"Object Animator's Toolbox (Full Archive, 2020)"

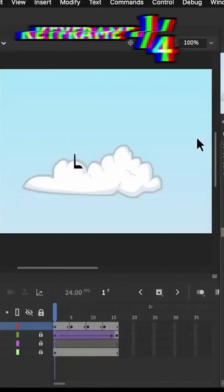4467s
So let's go back to the first keyframe and rotate the leg to the right
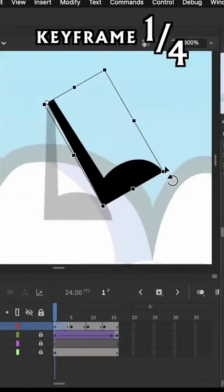4471s
by about 30 degrees, and it's going to actually snap to that angle, as you can see here.
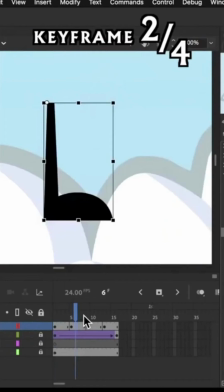4477s
The second keyframe is going to stay exactly how it is, and then the third keyframe is going to be rotated backward.
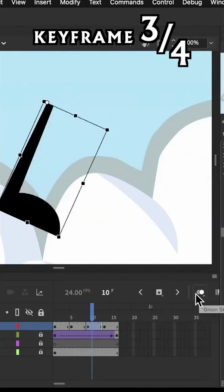4483s
Let's enable onion skin, and that'll help us see what it looks like compared to the other keyframes.
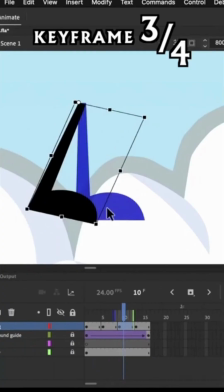4489s
So we're going to skew this a bit so that the tip of the foot stays on the surface of the ground. So we want it to look like it's rotated by the same amount as the previous movement.
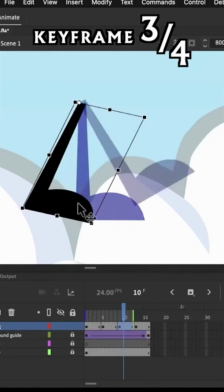4500s
So looking at the previous keyframe here, we want to evenly space this out, so it's like the foot is moving backward at a constant rate.
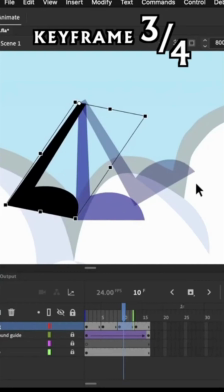4508s
I'm looking at the dark space that these feet create, and it definitely looks like I want to move this leftward a bit. Alright, I'm happy with that. Finally, the fourth keyframe is going to have a bent leg.
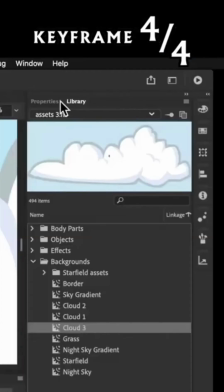4521s
We'll make sure this leg is selected, and then go to the Properties panel and use Swap Symbol.
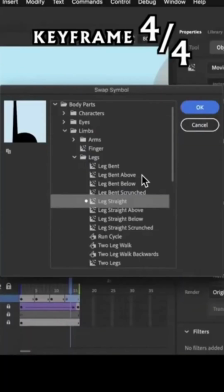4527s
We're going to select Leg Bent Above. We're going to use the onion skin previews to help guide us, so let's squash and skew this leg to give it a bent, curled up look.
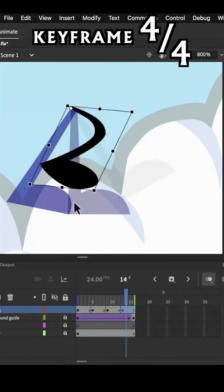4538s
If we raise this foot high enough, we'll get the circular motion that we want. Now, we're done setting up our 4 stages.
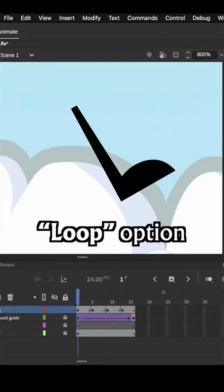4546s
I've now disabled onion skin, and we're going to enable loop mode. I'm going to just resize this window to reveal that button.
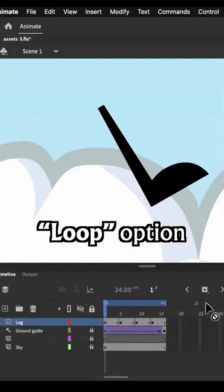4556s
I'll drag this looping section to cover the entire timeline, and let's play it.
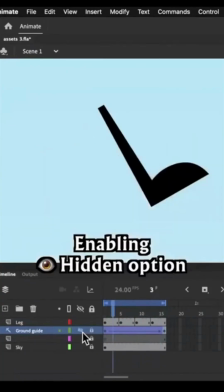4563s
I could remove this guide so that we're not distracted by the movement of that cloud, so we can just look at the leg movement itself. There we go, that's the gist of it. We've already got the skeleton of a walk cycle down.
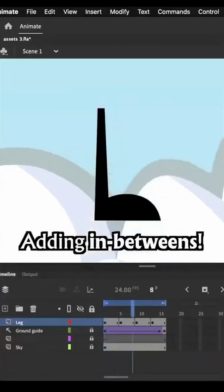4575s
Very well done. Time to fill in our walk cycle with some in-betweens, bringing us from animated on 4s to animated on 2s, and that's going to help make this animation look especially smooth.
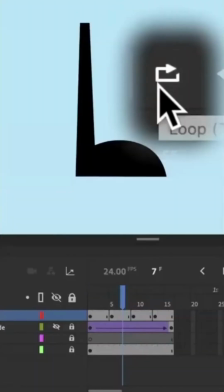4586s
I'm going to remove the loop preview and resize this window back down.
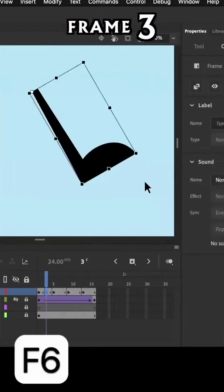4590s
Now let's put a keyframe at frame 3 and swap this leg straight with a leg straight scrunched.
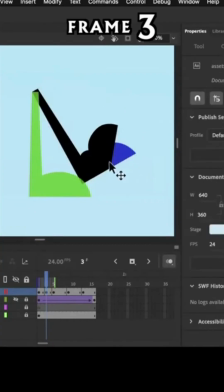4600s
Now let's enable onion skin. What I want to do by using this asset is to get that scrunched look, like the heel is getting pressed on the ground as the foot hits the floor. I'm going to stretch out and skew this asset.
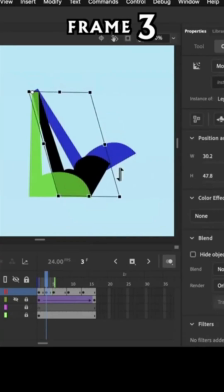4612s
And this is because I want to give it the right length and get the right angle for the heel that's pressed against the floor. And what's also happening is, thanks to onion skin being enabled, we're also trying to get the angle of the straight leg to be between the keyframes that come before and after it.
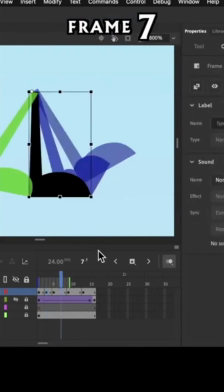4628s
Now for the next in-between. We'll put a keyframe at frame 7, and this one's pretty simple.
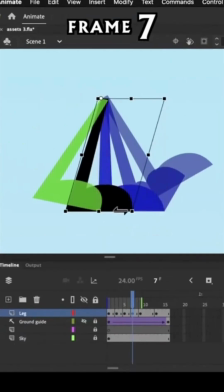4634s
We're just going to skew the straight leg, continuing the motion of pushing the ground to the left.
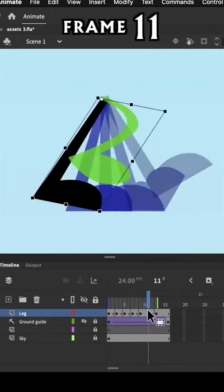4639s
For the next in-between, we'll put a keyframe at frame 11, but then we'll leave frame 11 how it is and go back to frame 9.
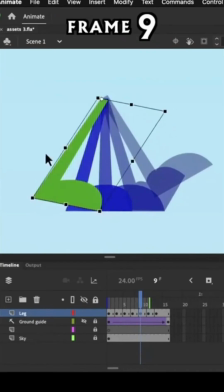4649s
See this leg here, it's the second to most recent keyframe that we can see here.
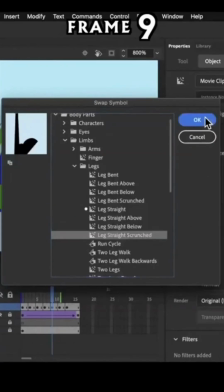4653s
This leg will also swap with leg straight scrunched. And this leg is going to have the toes pressed into the ground, while the heel is lifted.
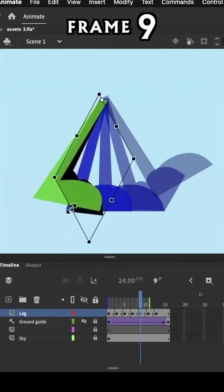4662s
So we'll skew and squash this leg just right so that the leg's angle is between the frames before and after it. But this in-between is eased out because the angle of this leg here is a lot closer to the keyframe that comes after it.
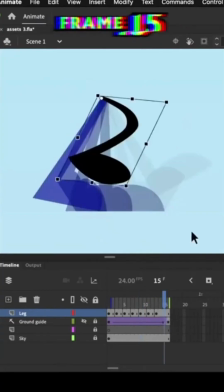4674s
Finally, we'll put a keyframe at frame 15. In this case, we'll rotate this bent leg forward a bit,
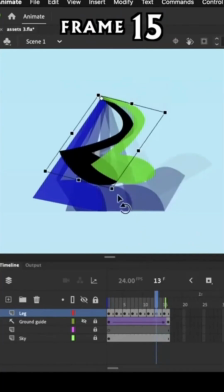4681s
and maybe rotate the keyframe that came before it backward a bit, so that it's more similar to the straight leg that came right before it. You can see how throughout all these drawings we're trying to maintain this consistent circular shape, where the foot positions are as evenly spaced as possible. But we are done. It's like we've doubled the resolution in a way. Now our leg motion looks so much smoother than before. I think now we're ready to see what it looks like on 2 legs.
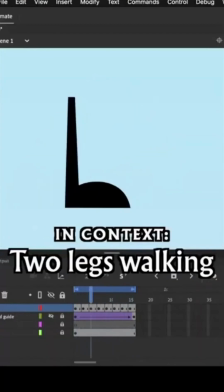4707s
Now that we're animated on 2s, I think our walking motion is smooth enough and well defined enough to see what this looks like in context.